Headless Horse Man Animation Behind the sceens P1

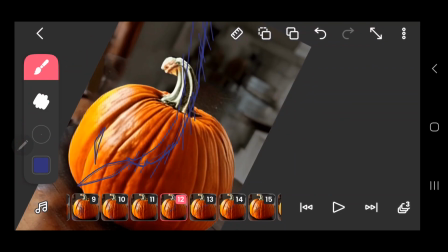[20:25]
Here, I'm starting to add in motion blur, I guess.
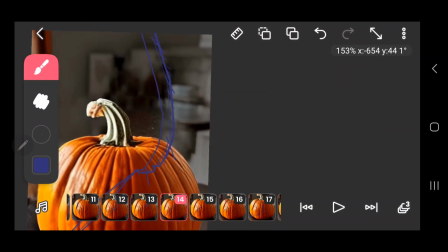[20:31]
So, it looks kind of what it looks like.
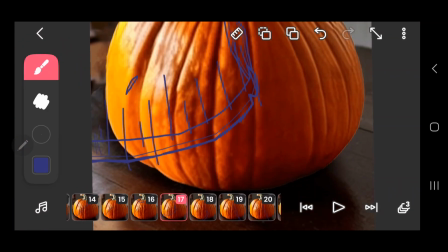[20:37]
It's just like drawing a bunch of lines.
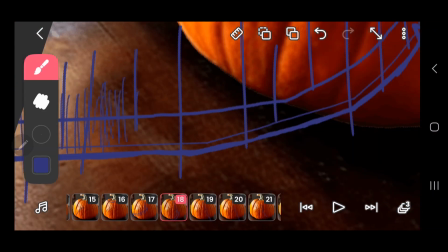[20:38]
So I draw them at different lengths and different thickness to kind of show that it's just like whipping really fast, really cutting through the air.
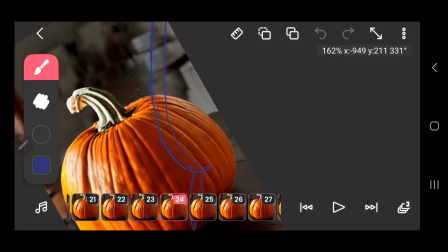[20:47]
And that does really help drive the point that the sword is moving a lot faster than it actually is.
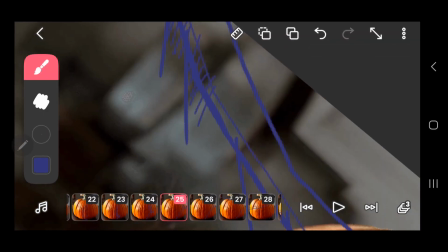[20:54]
And it looked really good in motion and whatnot.
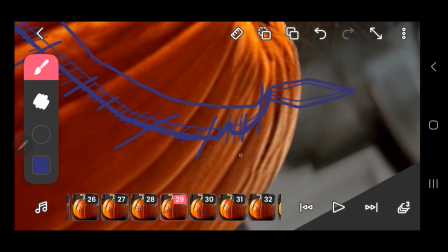[21:01]
And this was kind of the first time I kind of tried this like motion blur effect that animators would do, and it worked fairly well.
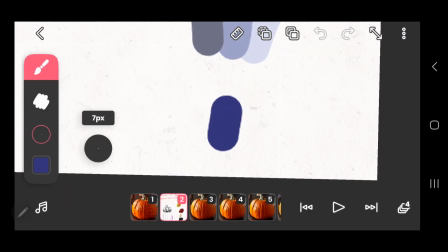[21:10]
I think my lines were a little rough, so it wasn't as like clean or sharp lined.
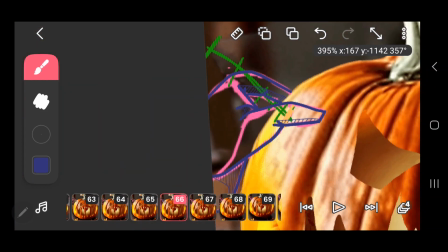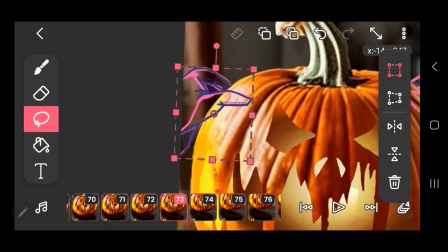[21:24]
Here, I'm cleaning up my hands and adding shadow, and these hands actually looked really good.
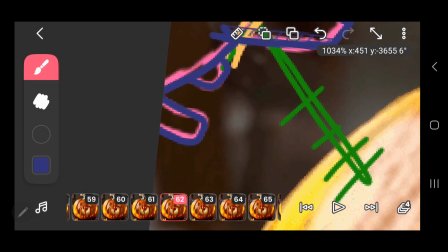[21:33]
I wish I put that same amount of effort in the hands whenever the Headless Horseman was zoomed out
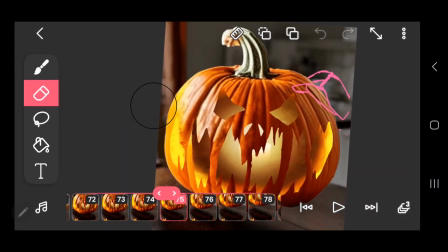[21:39]
and like holding the whip and the lead,
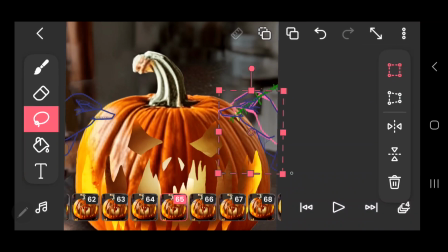[21:45]
because it's a little cheap looking and whatnot.
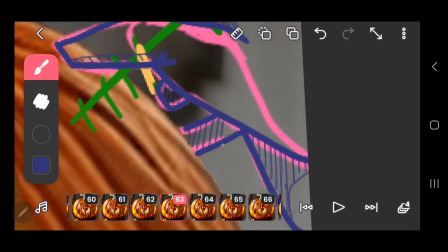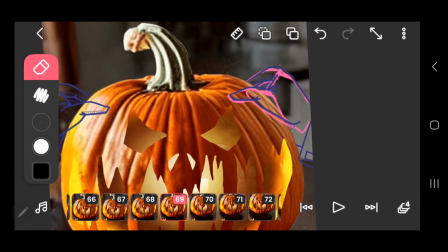[21:58]
Yep. Here's a lot of cleanup, making sure it looks right, having certain parts hidden behind the pumpkin
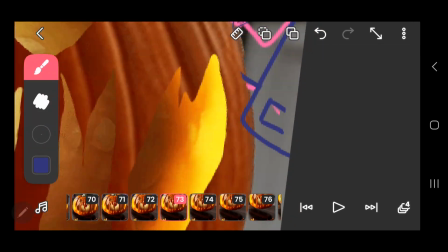[22:08]
and whatnot, and keeping it together and accurate, not jumping around.
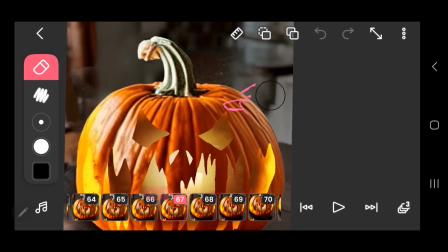[22:15]
The sleeves.
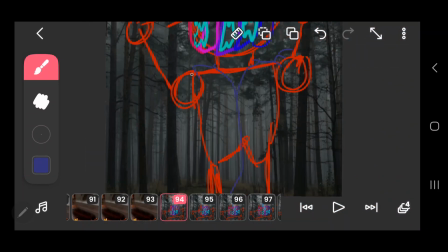Here I'm starting to do the line art of the actual body.
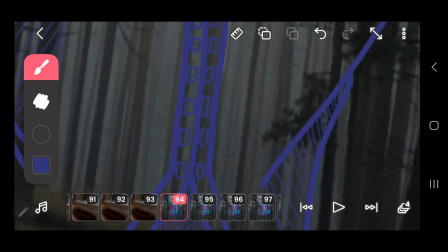[22:33]
For this part, the body is
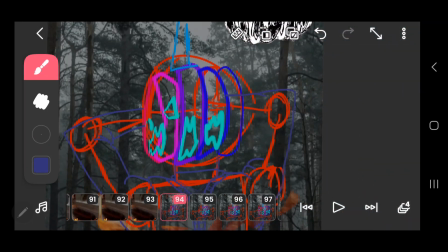[22:41]
static, so it stays still this entire shot right here.
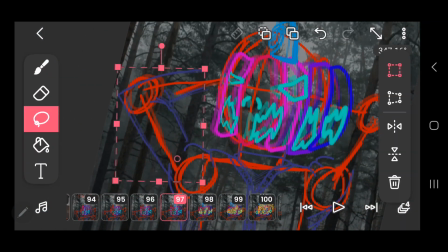[22:46]
So just having it drawn first and then cut in or copied through the rest of the frames was kind of what I did.
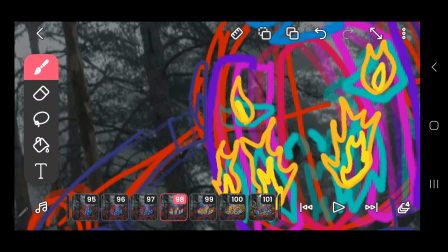[22:55]
And then I redrew the arms and the hand because they were kind of rotating,
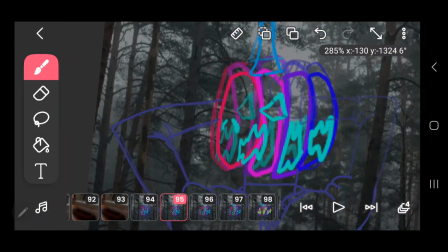[23:00]
so it affected how the wrinkles of the arm and the
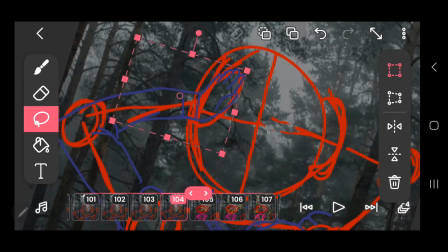[23:05]
angles of the hand a little bit, which I really wish I did photo reference for the hands.
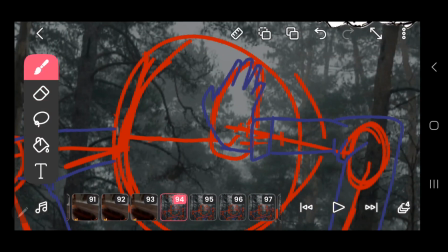[23:14]
I don't know why I didn't, but I didn't, even though that was kind of like the focus was the hands and the head in this shot.
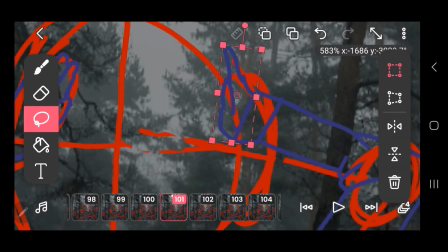[23:23]
They look doo-doo and whatnot.
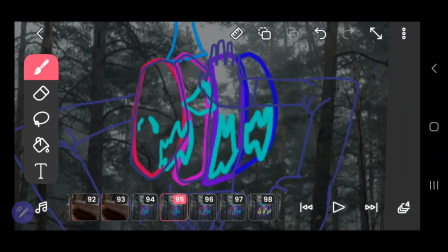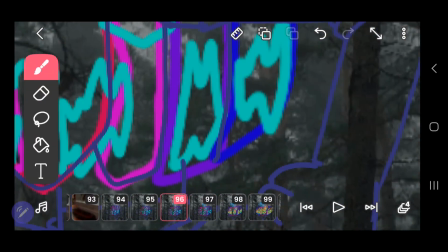[23:36]
Here I'm doing the line art of the pumpkin and cleaning it up, making sure it looks good.
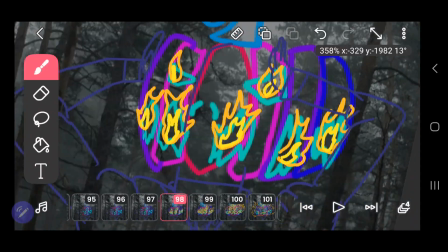[23:41]
First starting out with the outline, and then we'll eventually work on the inside
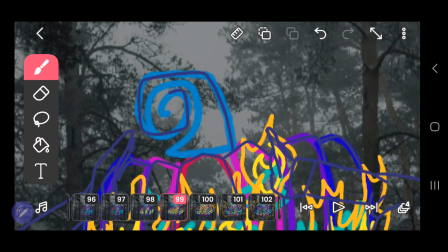[23:52]
of the pumpkin.
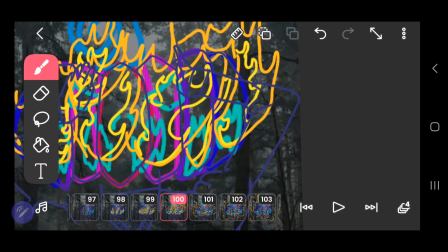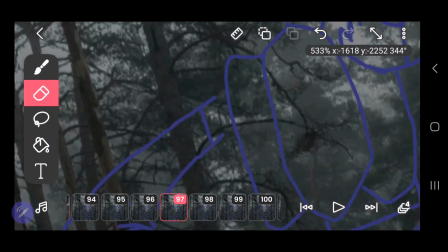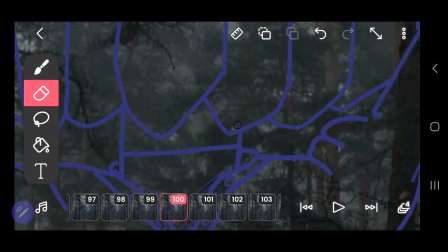[24:04]
Doing a little more cleanup,
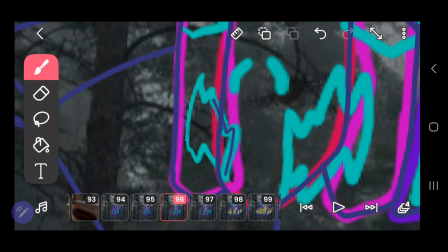[24:07]
trying to eliminate as many line intersects as possible, and whatnot.
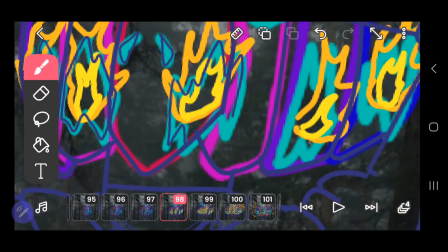[24:14]
Here, I'm finally going in and drawing the inside of the pumpkin, just the cuts.